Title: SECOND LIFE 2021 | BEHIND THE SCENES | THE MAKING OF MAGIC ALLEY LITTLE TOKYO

everyone, welcome back to my channel, or if you're new here, then welcome. First, we'd like to thank Mila Vanderbilt for hosting a fantastic event for all of us. We had an awesome time and it pushed us to do more than what we were initially wanting to do. Today, I'm going to take you behind the scenes of Magic Alley, Little Tokyo, and talk about what transpired and how it all came about, as well as show you what was done in order to make the video. We saw the comments in chat and noticed that people were actually noticing the subtleties of what we did, such as the use of props, the scene with the mailbox, sound of the shoes hitting the pavement, and much more. So please take a journey with us as we show you the behind the scenes and making of Magic Alley, Little Tokyo.
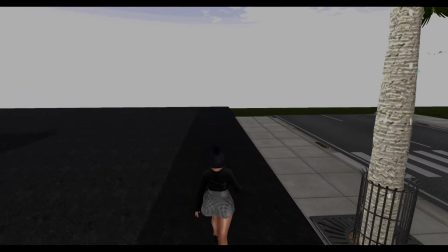(0:54)
Okay, so now we'll go across the street. I'll be explaining what we put into this.
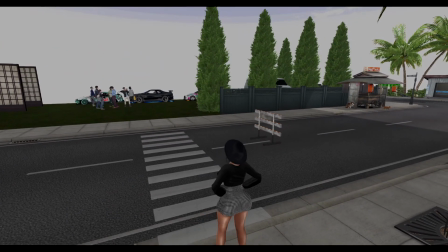(0:59)
Oh, remember to stop before crossing and look both ways. All clear.
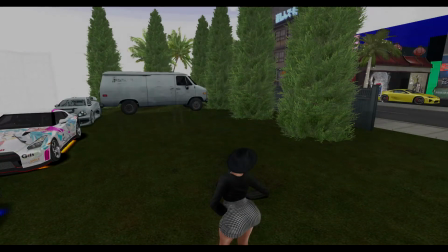(1:05)
So as you can see, we have a lot of props here. We have cars and the people and trees, etc.
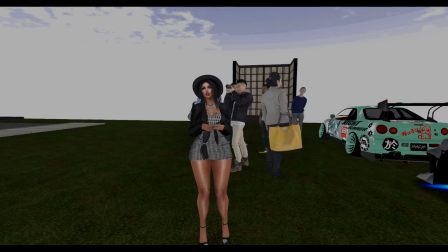(1:12)
We wanted to make the place feel lived in, so we wanted to add extra stuff into the area. We had limitations in the real Bayside because we couldn't res. We went to Bayside to scout out the location. I liked the billboard and Pooh liked Little Tokyo.
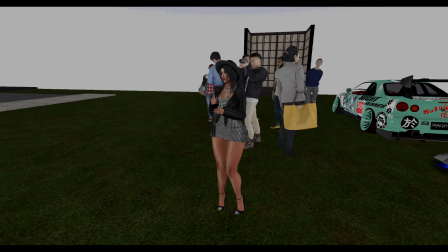(1:27)
We were dancing one night and we were using the light effects and I loved how it looked, so we knew we wanted to use them for our dance. The emitters could be added to our AVs, but by using them that way, it might have impacted the sims, causing lag, and we were conscious about that.
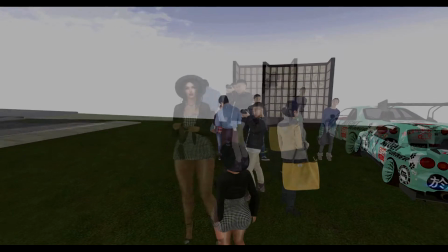(1:43)
So we knew we wanted to use the emitters we got, but we knew that doing the dance in Bayside may or may not cause an issue.
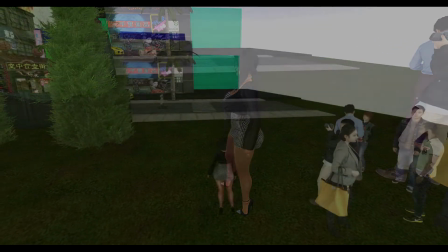(1:50)
So East Pooh decided to create the set. These people look huge.
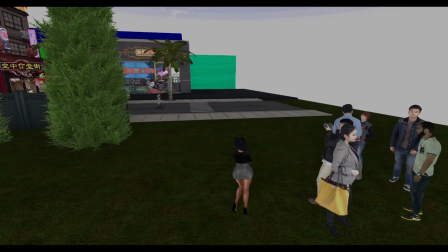(1:57)
I don't remember them being this big when we were shooting the video. Okay, let's head back across the street.
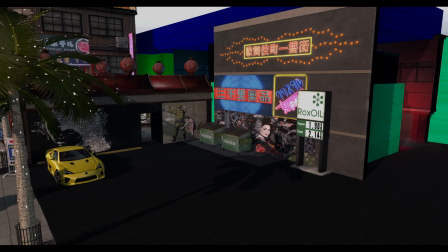(2:05)
And this leads us to where we are right now. Set 1. We didn't purchase the building adjacent to the parking lot,
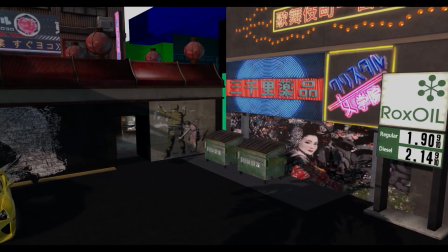(2:14)
but since it was visible during our dance scene, we knew that we had to somehow include something there.
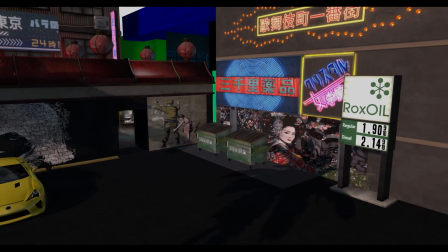(2:21)
East Pooh visited Bayside and derezzed the objects blocking the wall facing the parking lot.
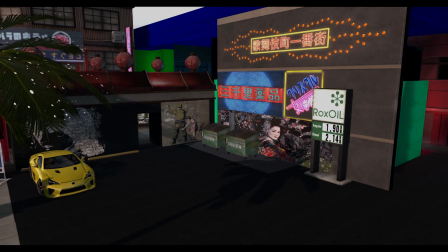(2:27)
He then took screenshots of the wall and he corrected the perspective view of the wall in Photoshop and imported it into Second Life as a texture. Now we could place that texture on a flat prim, and that would create the illusion of the real building next to the parking lot.
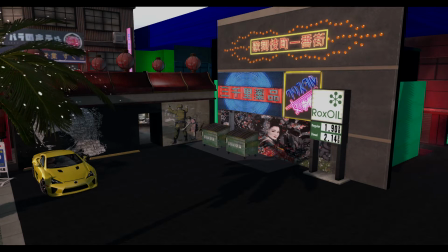(2:46)
Some of the wall textures used on the walls were obtained from Marketplace. The trash bins were placed and just the gas station sign was used.
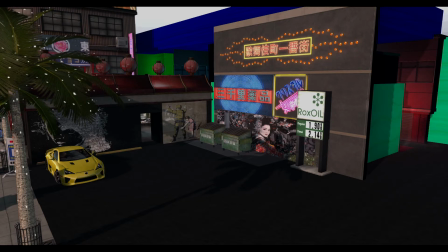(2:56)
In the real Bayside, there is an actual gas station and laundromat, which we did not use.
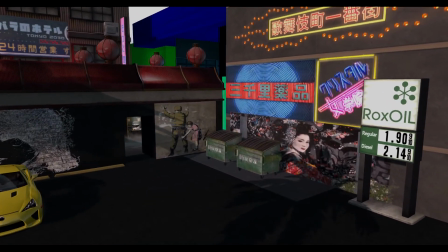(3:02)
The white van was placed to help block some of this area, and we tried not to focus too much on it.
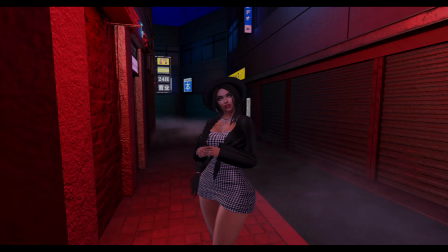(3:09)
Over here is where the back alley is. In Bayside, it's actually a big building and some apartments. So since we didn't buy a building for this area, we took some creative privileges and we were able to create a longer alley and just added a black prim to cover up some of the area.
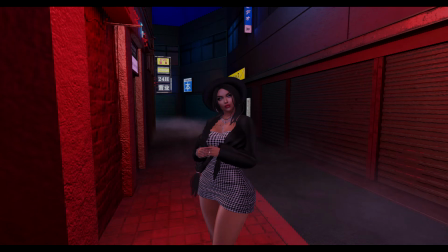(3:27)
Inside the alley, we used fog and floor sparkles to give it a mysterious feel.
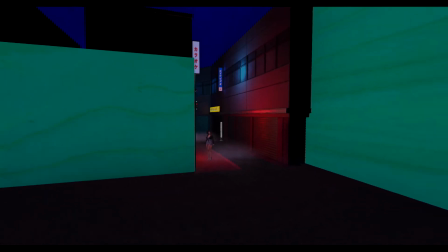(3:34)
Here, we used a bunch of prims just to create dark spaces so you wouldn't see the sky behind it.
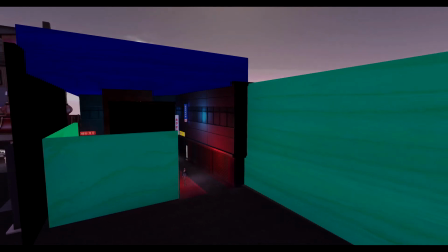(3:41)
Also, there were some invisible prims used in the alley, so we didn't bump into the walls as we walked in the area.
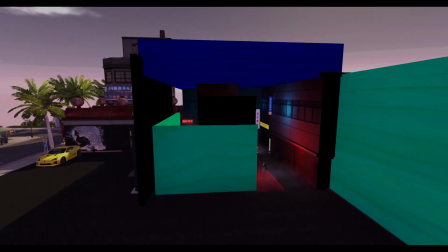(3:48)
It was mainly for the tiger scene, and we'll talk more about invisible stuff later.
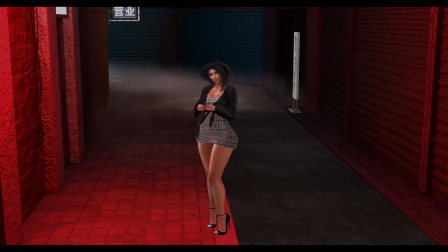(3:56)
Before I show you the remaining elements used in the video, I wanted to take a moment to talk about the things we filmed in the actual Bayside. We had to film late at night when the sim had only the bots on, so we could shoot me running in the rain. The rain effect had a big radius which caused quite a bit of lag. We took lots of shots from all angles, basically making sure we had enough footage just in case something was wrong in one of the shots. We also filmed the tiger in the bushes and walking up the stairs, which used the rain effect as well. Make sure to watch till the end for the bonus clip showing some tricks used to make things invisible.
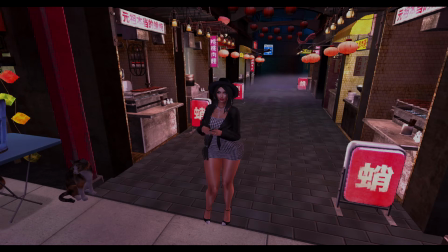(4:41)
We knew we wanted to make the place more lived in, so we added more decor, and that's where those people you saw earlier come into play. We added a few of them here in the alley. Another issue with filming a dark scene was the alley floor.
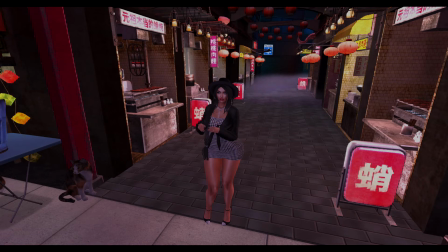(4:57)
It was black, and since it was filmed with the dark wind light, we needed a sense of ground, so we put a different floor into the food alley.
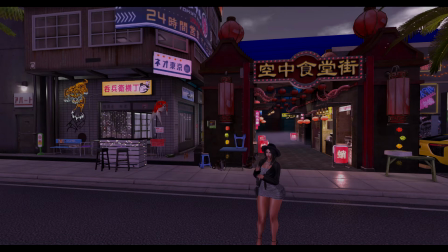(5:07)
Going back to when the block was first added, Eastpoo bought the road along with the accessory kit that included the drains for the road. He bought the supermarket with the upstairs apartments, as well as the main food alley.
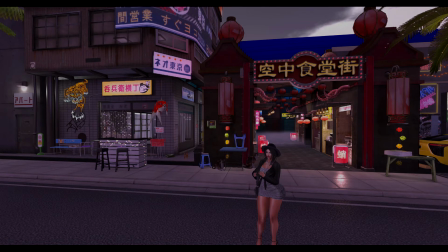(5:21)
He used the road to align the buildings. This area would be our main focus, where our dance would take place. Many of the props here were added, like the hanging fish, the neon tiger, the cats, the twinkling lights in the grocery store.
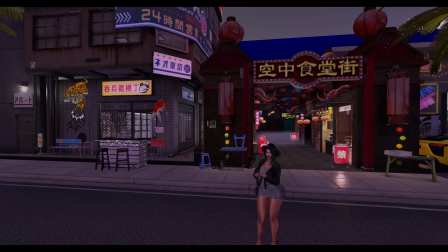(5:38)
We also needed another table that matched the scene. We added this blue one behind me. Also, the bar you see in front of the store was used because of the animations in it. We modified it to make it invisible and placed it where those blue chairs are.
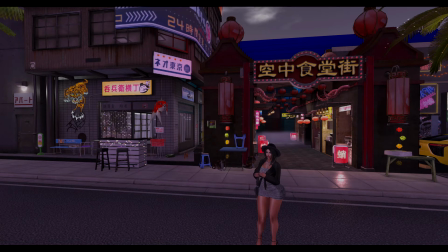(5:55)
The interior of that food mart wasn't important since we weren't filming in there, but props were added regardless to make it seem full.
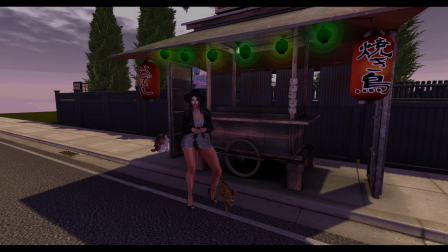(6:06)
Across the street here is this sidewalk food stand. It was also an important feature. We added the red lanterns and green lanterns and some props including the food, which aren't here now.
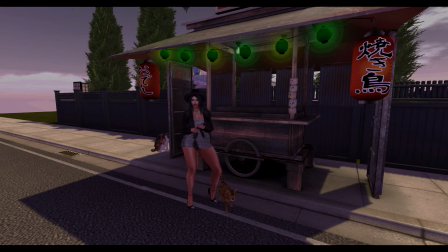(6:19)
The last thing we needed was the fence, and we put more trees there to block off the background of that area.
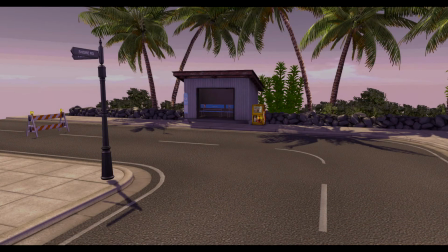(6:26)
In the real Bayside, there's a house there. We added the road closed construction sign and the street sign.
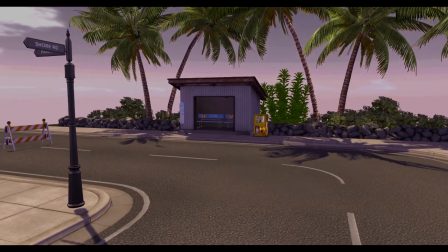(6:35)
Here's the bus stop, and we also pulled one of the benches out of it for over in front of the grocery store.
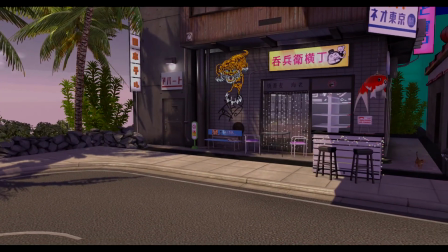(6:42)
And now it's time for the bonus footage. Here's Eastpoo.
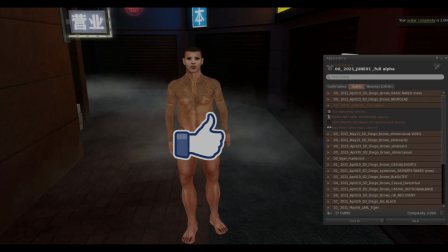(6:47)
He played the tiger in the video. Make sure to give this video a thumbs up.
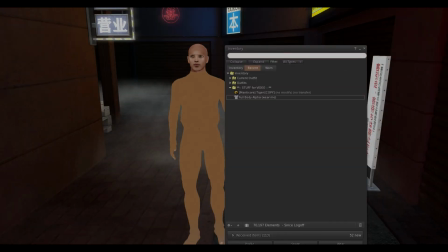(6:53)
First, he took off his normal AV.
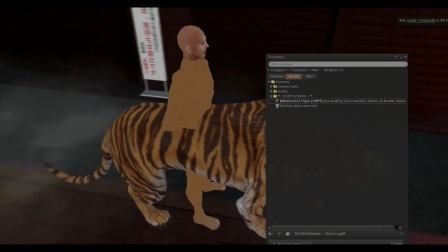(6:56)
He rezzed the companion tiger and centered himself on it before wearing his invisible AV.
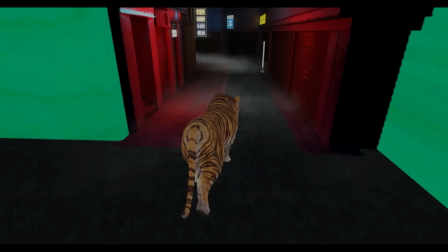(7:03)
The tiger in the bushes and going up the stairs in Bayside was Eastpoo as well, but that tiger was an actual avatar.
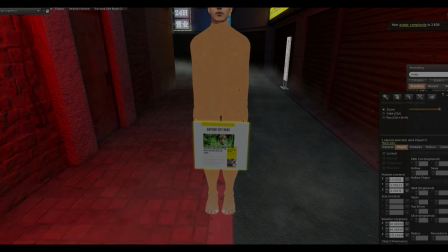(7:12)
Here he is holding the newspaper. This part was filmed in Bayside as well.
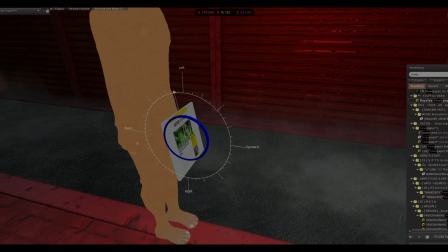(7:18)
He positioned the newspaper to fit inside the newspaper stand, and then he wore his invisible AV. So all in all, we used 20 sound effects, 15 voiceover clips, lots of footage, and 2 songs. It was a lot of hard work putting it all together, but we really enjoyed it and learned so much. I think that about wraps things up. I hope you enjoyed this video, and please like, subscribe, and leave a comment down below. Thanks so much for watching. Okay guys, I'm done.